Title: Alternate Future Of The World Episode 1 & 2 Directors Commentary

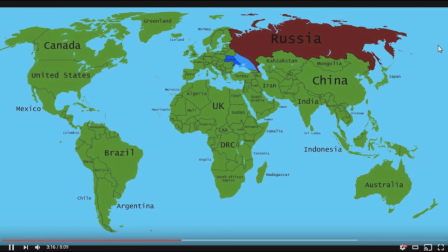499s
So yeah, this was also when I used to use copyrighted music. so I guess I can't monetize this video either. That's great. I need a sip of water.
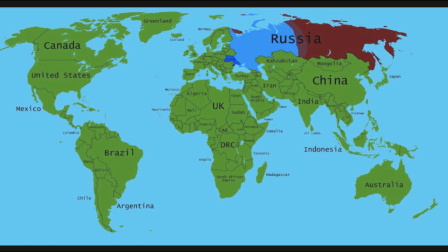513s
But yeah, overall, I do like this scene. I just wish I fleshed it out a bit more and edited it better. I can't say edited it. It just sounds like you're fucking up a sentence. Edited it.
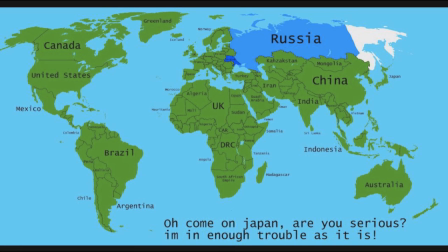527s
It sounds like you're fucking up a sentence. This also sort of shows that I was just sort of getting into it.
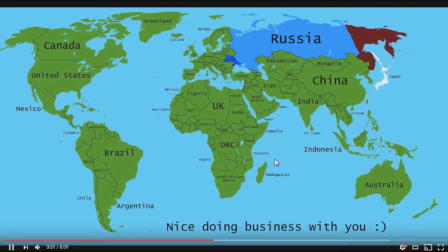533s
Like, once again, this isn't edited very well, but this is one of the, this, if, if anything, hold on, it's being weird. This is my biggest regret. Oh, hold on. That goddamn smiley face.
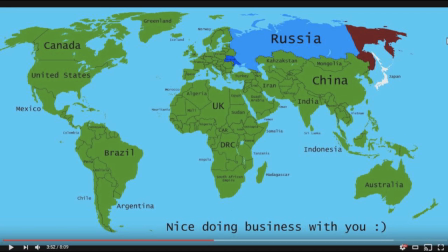549s
If there's one criticism that I use all the time when I'm reviewing shows on MapperCast, it's do not use emojis or emoticons
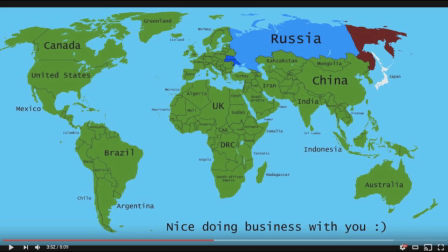561s
or whatever in your dialogue. it comes off as like it just comes off as bad it doesn't come up it it comes off as unprofessional and makes the writing seem a
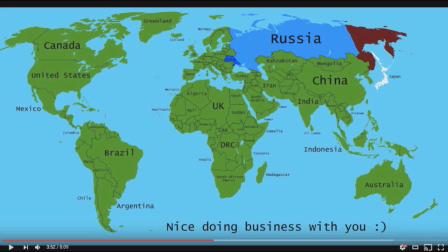575s
lot less professional a lot less well written and overall just degrades the seriousness of the dialogue and I get what I was trying to convey here what I was trying to do is you know I was trying to have Japan like cheekily be like oh nice doing business with you But there's other
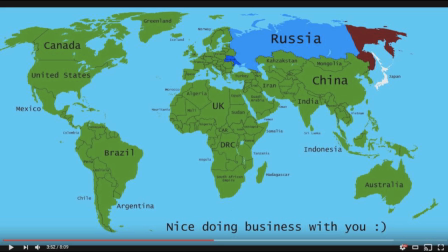590s
ways I could have done that. I could have done an exclamation point. I could have done a dot, dot, dot. There's other ways I could have done that. And I feel like the emoticon was the absolute worst way I could have done that. So, yeah. So, yeah, that's how Japan got Sokholland.
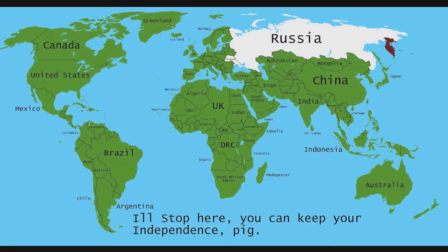609s
That's my drum. And then Ukraine keeps Russia and Kamchatka. Iron Curtain will rise again. A lot of people just sort of assume that that was it for Russia.
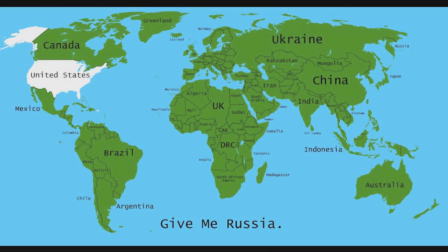620s
Like, a lot of the comments I got on episode 3 when I first launched episode 3 was, um, like, I didn't even know Russia still existed.
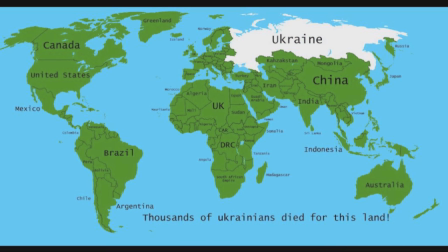629s
Also, I misspelled anything. I said, and thing. But yeah, this is one of the most important moments in the show.
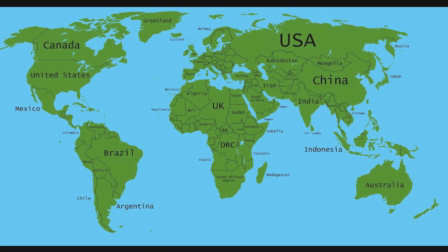637s
It does sadden me that this is my most popular video on my channel. Like, hold on, let me pause again.
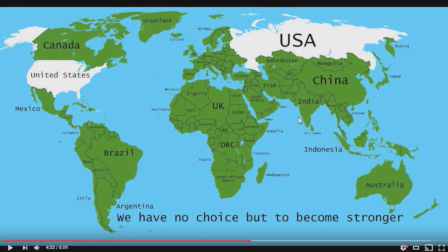643s
Like I've said in the past, I don't think it's a bad video, but just compared to so many videos that I've made recently that I'm really, really proud of, stuff like Alternative Future of the USA Episode 2, Mapping Whispers 10, Alternative Future of the World 5 and 4, I feel like even 3 is great too.
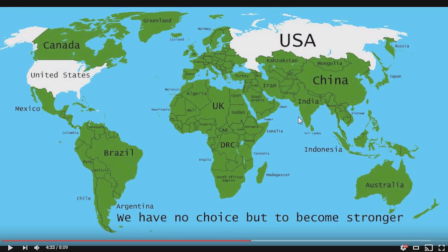662s
I am proud of so much stuff I've made since this video, and I'm just sad that this is my most viewed video with 118,000 views. I wish that it was, if I had to choose, it would probably be 5 as my most viewed video, because I feel like that had the most effort, but whatever.